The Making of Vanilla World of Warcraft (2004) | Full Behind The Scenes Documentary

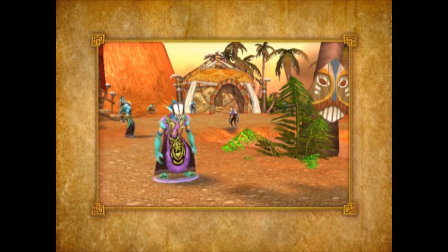(24:42)
So the Nightmare is a little bit different than the typical undead horse that the undead ride, in that it essentially is more of an ethereal, dark stallion with, blazing
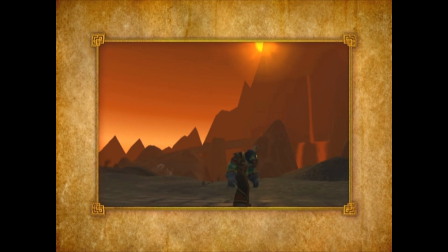(24:55)
hooves and blazing eyes, in which case we were able to incorporate some of our spell effects into the models to create that unique look. We had a lot of fun animating the unique individual mounts for each character.
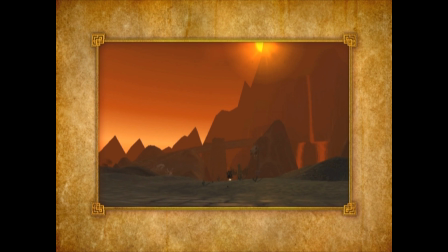(25:07)
Some of the creatures were particularly challenging, especially the elemental type creatures, whether it be wind, fire, water elemental.
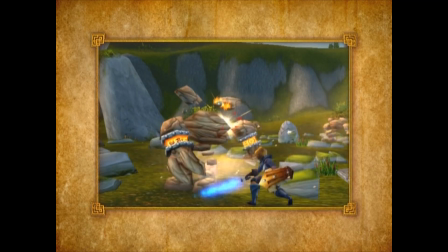(25:15)
These are not very solid. They're made up of different elements that are very difficult to convey in a video game.
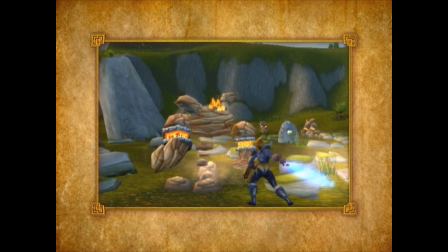(25:23)
Using polygons, it's very difficult to create an ethereal kind of look.
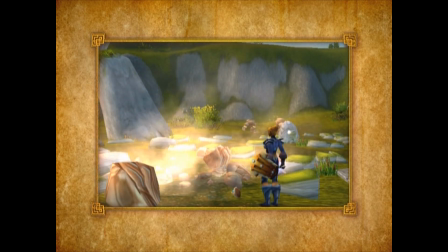(25:27)
In the case of say, a water elemental, if you were to kill it, essentially it just dissipates into nothing.
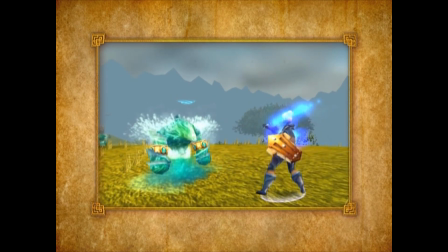(25:32)
And of course that posed some technical issues with how are we supposed to loot nothing after we've killed it. And so we would go in and say, okay, well, we need something like bracers or something solid. And so of course we would drop bracers. As the creature is fading away,
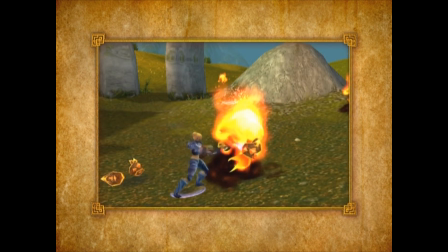(25:46)
we drop some piece of armor so that a character could see something on the ground and it would sense, okay, I can loot this.
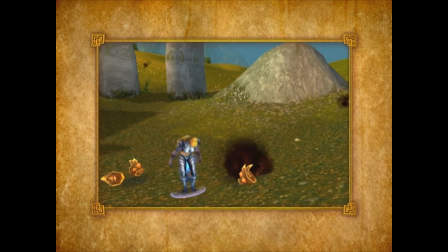(25:54)
There's multiple boss creatures in the World of Warcraft, and they're treated a little bit different than the standard creature.
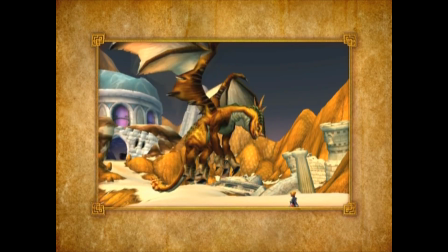(26:01)
We had some technical limitations on creatures. We weren't to exceed a certain, bone number, bone count, animation count.
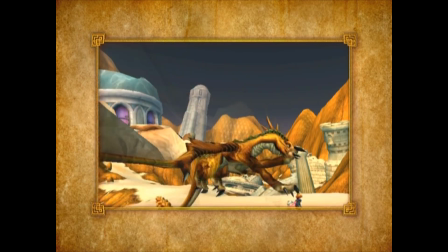(26:07)
Those restrictions were pretty much removed with boss creatures, since a lot of the times you're going to be encountering them by themselves and not in a group.
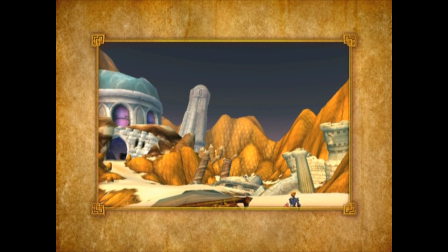(26:15)
A lot of times we're able to use more bones, more animations.
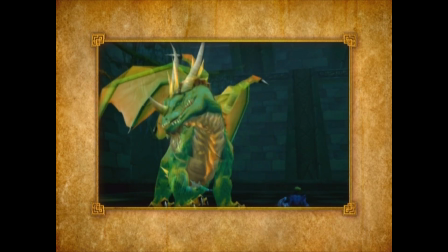(26:19)
You're going to see definitely a level of intensity, higher than the standard creature.
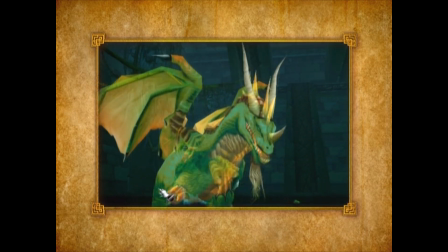(26:26)
You're going to see we definitely spent more time on the boss creatures just because we really wanted them to have a huge impact in the game.
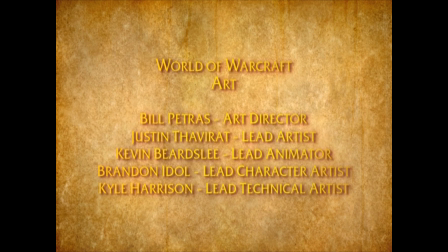(26:37)
Hi, this is Bill Petrus. I'm the art director on World of Warcraft, and I'm happy to introduce the lead art staff of World of Warcraft.
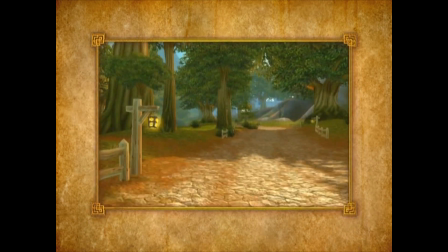(26:46)
I'm Kyle Harrison, the lead technical artist. I'm Brandon Idle, lead character artist.
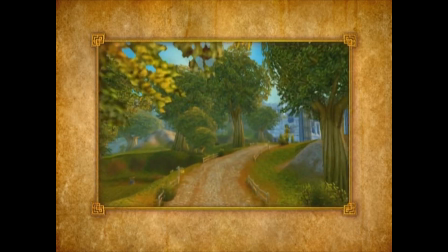(26:51)
Justin Tabrat, lead artist. I'm Kevin Beardsley, the lead animator.
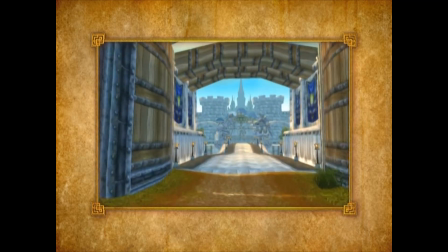(26:56)
One of the biggest things that we did early on is we really had to look at the Warcraft look,
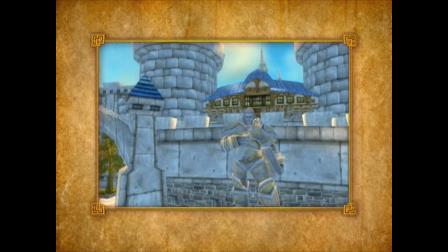(27:01)
and we really had to figure out, hey guys, what are we actually going to be doing in this project? We did a lot of experiments with different scales of exaggeration.
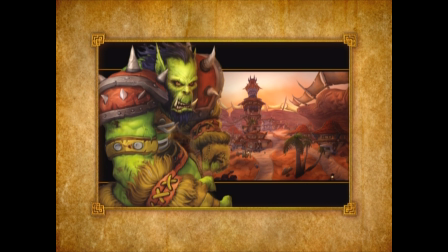(27:09)
We also had a different style for the textures, and we realized that it wasn't the Warcraft look.
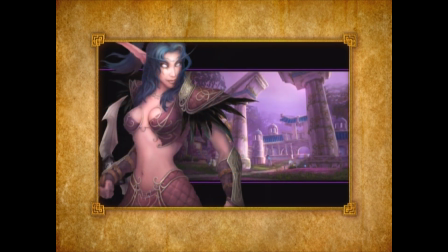(27:14)
It was not there, and we had to modify that look, and what you see today is basically the blood, sweat, and tears of many years of work to try and get that style, and in some ways we actually pushed the style.
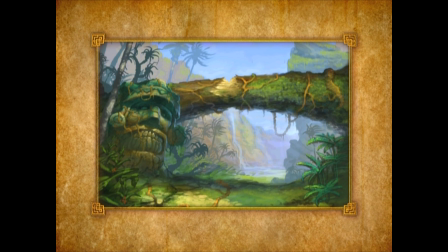(27:28)
We really wanted to make our game feel like multiple artists just really lovingly rendered this game out,
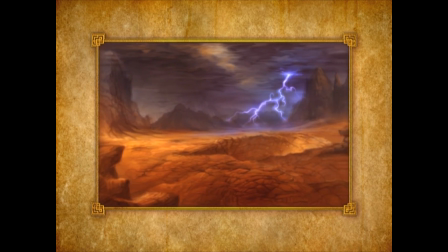(27:34)
everywhere from the animations to the modeling to the texturing to the lighting, the exaggerated scales of things,
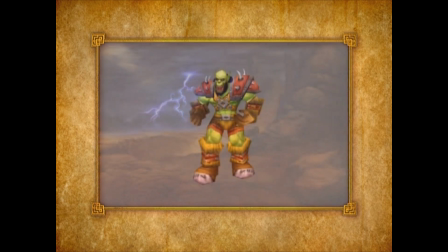(27:41)
the animations filled with character.
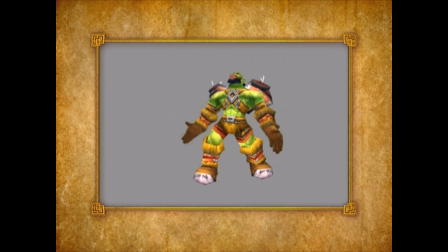(27:44)
You can just tell by strongly exaggerated poses and animations that we drew from Frazetta and Disney, references that we drew from, really strong references. With the environmental work, some of the major influences obviously were like N.C.
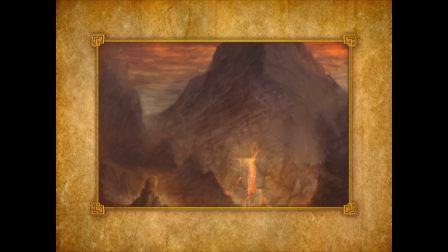(27:58)
Wyeth, Howard Pyle, Dean Cornwell, some of the older American landscape artists.
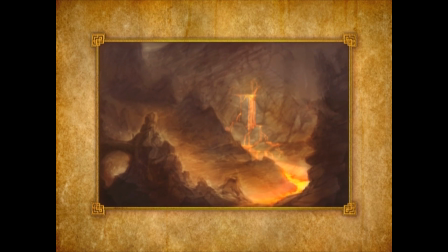(28:05)
We really wanted to capture that atmosphere,
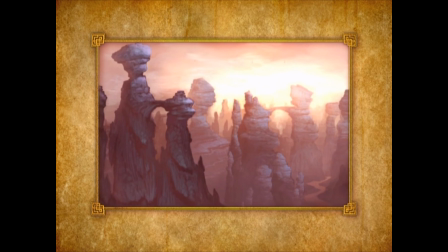(28:08)
that feel in our game where you go from one area to the other and you can feel the heat of the zone.
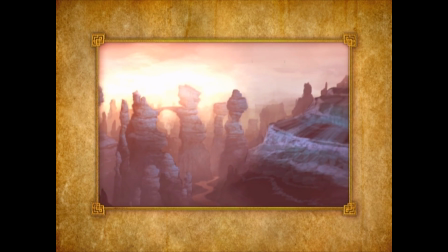(28:14)
It's interesting when you're working on a project like this, as complicated and as big it is, because you don't really see all the pieces come together at the same time.
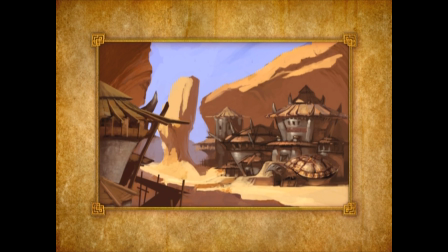(28:21)
This particular artist does his job over here, and it takes a while for it to get into the game and to be played. And at some point in development, I don't really remember when, just when all of it started to come together,
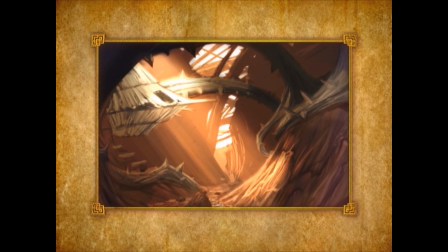(28:32)
and we were just really excited to be like, wow, this really is coming together.
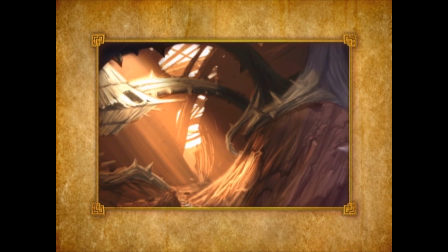(28:37)
I don't remember exactly when that was. When was that? I think it was when Westfall kind of got put together.
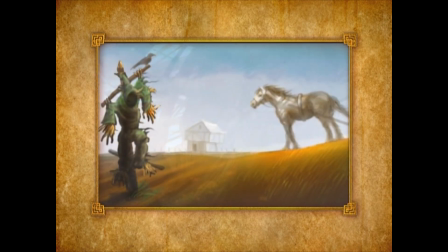(28:42)
Mm-hmm. Mm. Yeah.